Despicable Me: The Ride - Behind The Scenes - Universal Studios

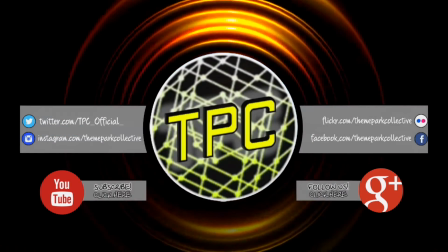Think
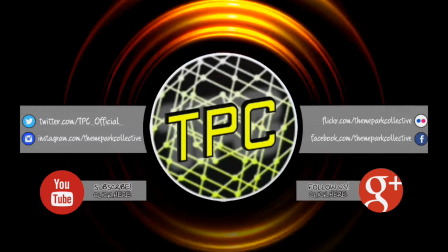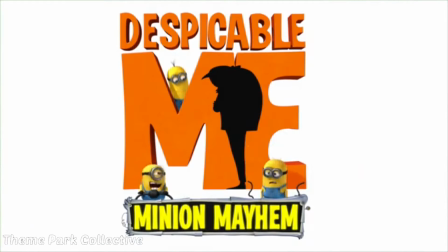about me, Minion Mayhem is an awesome motion ride with a ginormous stereostopic projection combined
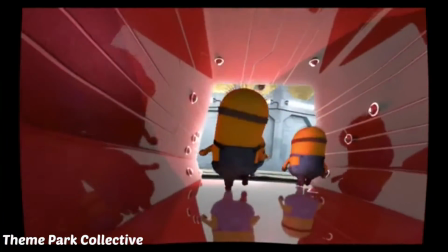with a moving ride and cool effects for an unforgettable trip to Groove's Super Villain Laboratory.
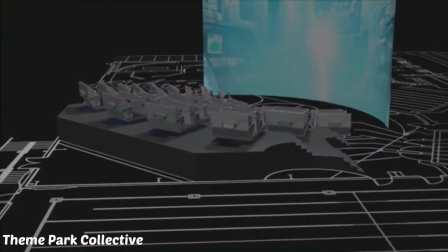Minion Mayhem begins when you get Minionized. It doesn't hurt, I promise.
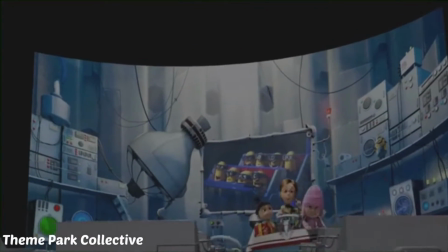Having a Minion point of view was the main focus of our stereo camera design.
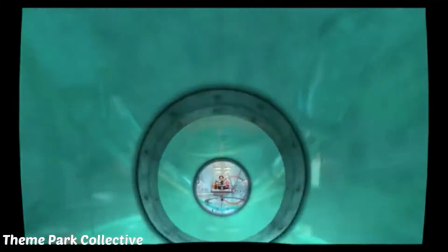We designed the camera based on the average rider position in each car.
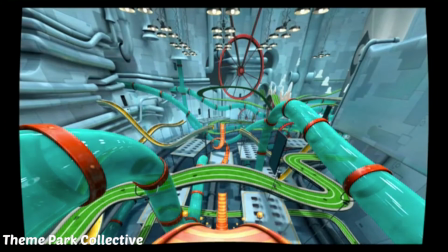We worked a lot with the really smart ride designers so that all the different parts of the ride worked together perfectly.
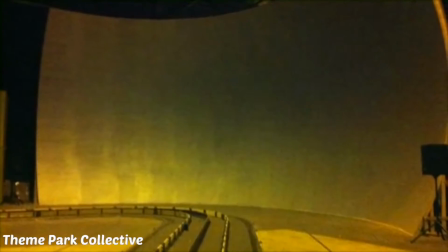We even tested the ride first on a soundstage while they were still finishing the venue
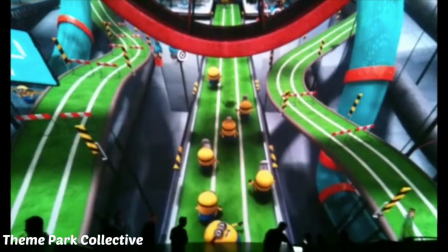and then made a few changes on site so it looked as awesome as possible.
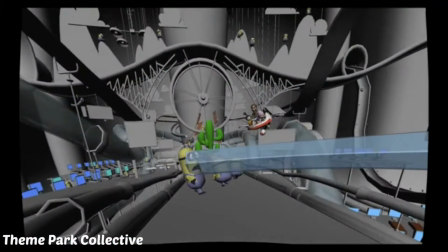To make the ride seem like one long trip, modeling, set dressing, and camera animation brought all environment assets together to work as one master shot.
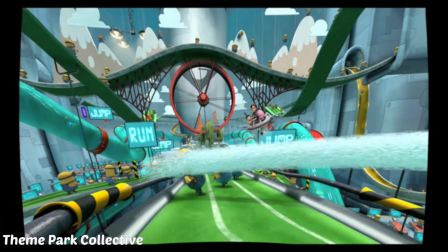This made it look like one single camera moving through 12 environments.
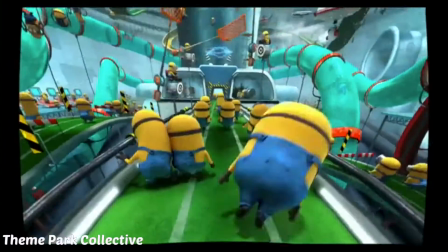Wow! We even developed a tool to split the shot into 12 different shots which matched the 12 environments.
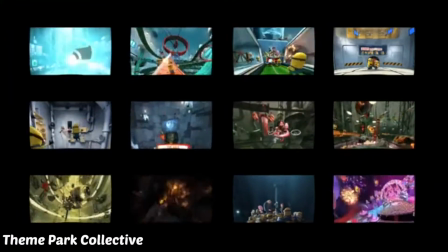This allowed all the departments to work together at the same time. Then we put all the separated data back together into the master shop for approval by our nice clients.
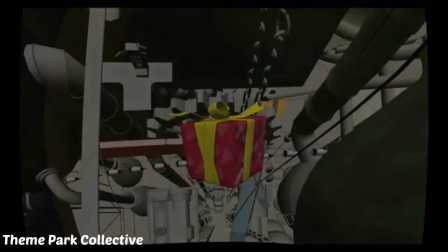Now it gets even cooler!
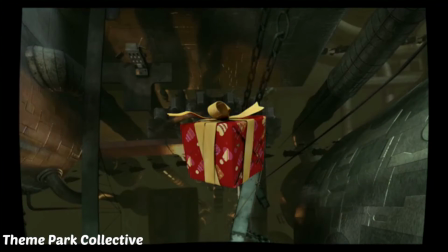The SuperDuper custom six-camera IBL rig was attached to the animated main stereo camera setup,
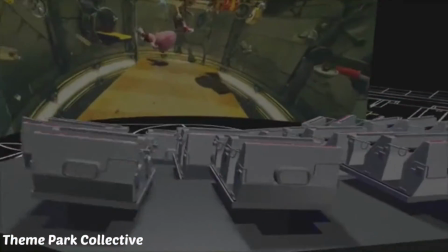which let us move through the sub shots. As the main stereo camera rig traveled through all the environments, image maps were generated, resulting in P-TEX environment maps.
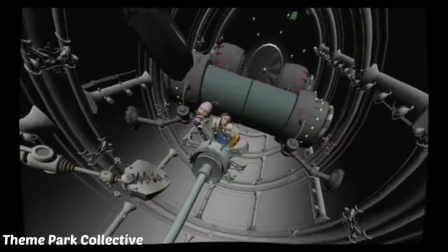That sounds like T-Rex.
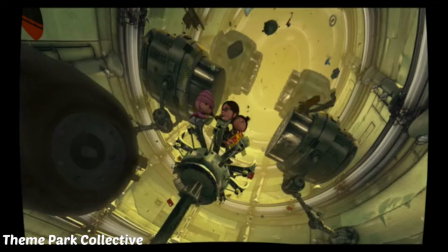This build-as-you-go approach made sure that the environment, characters, and effects work together to feel like the greatest motion ride ever.
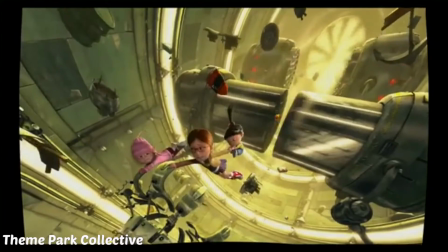Also, we had to come up with new comping, delivery, and projecting styles because the venue screen was curved, not flat.
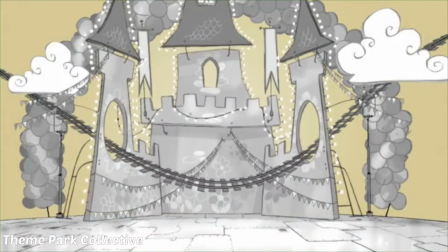That was pretty hard. Finally, we adjusted and tuned our images and camera to exact lineups, color, brightness, warping, and stereo in the final location.
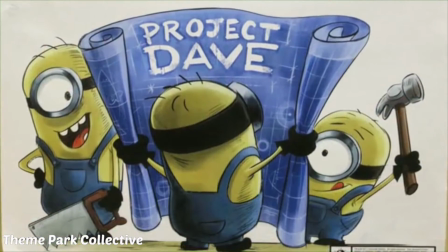Thank you, and we hope you enjoyed our submission.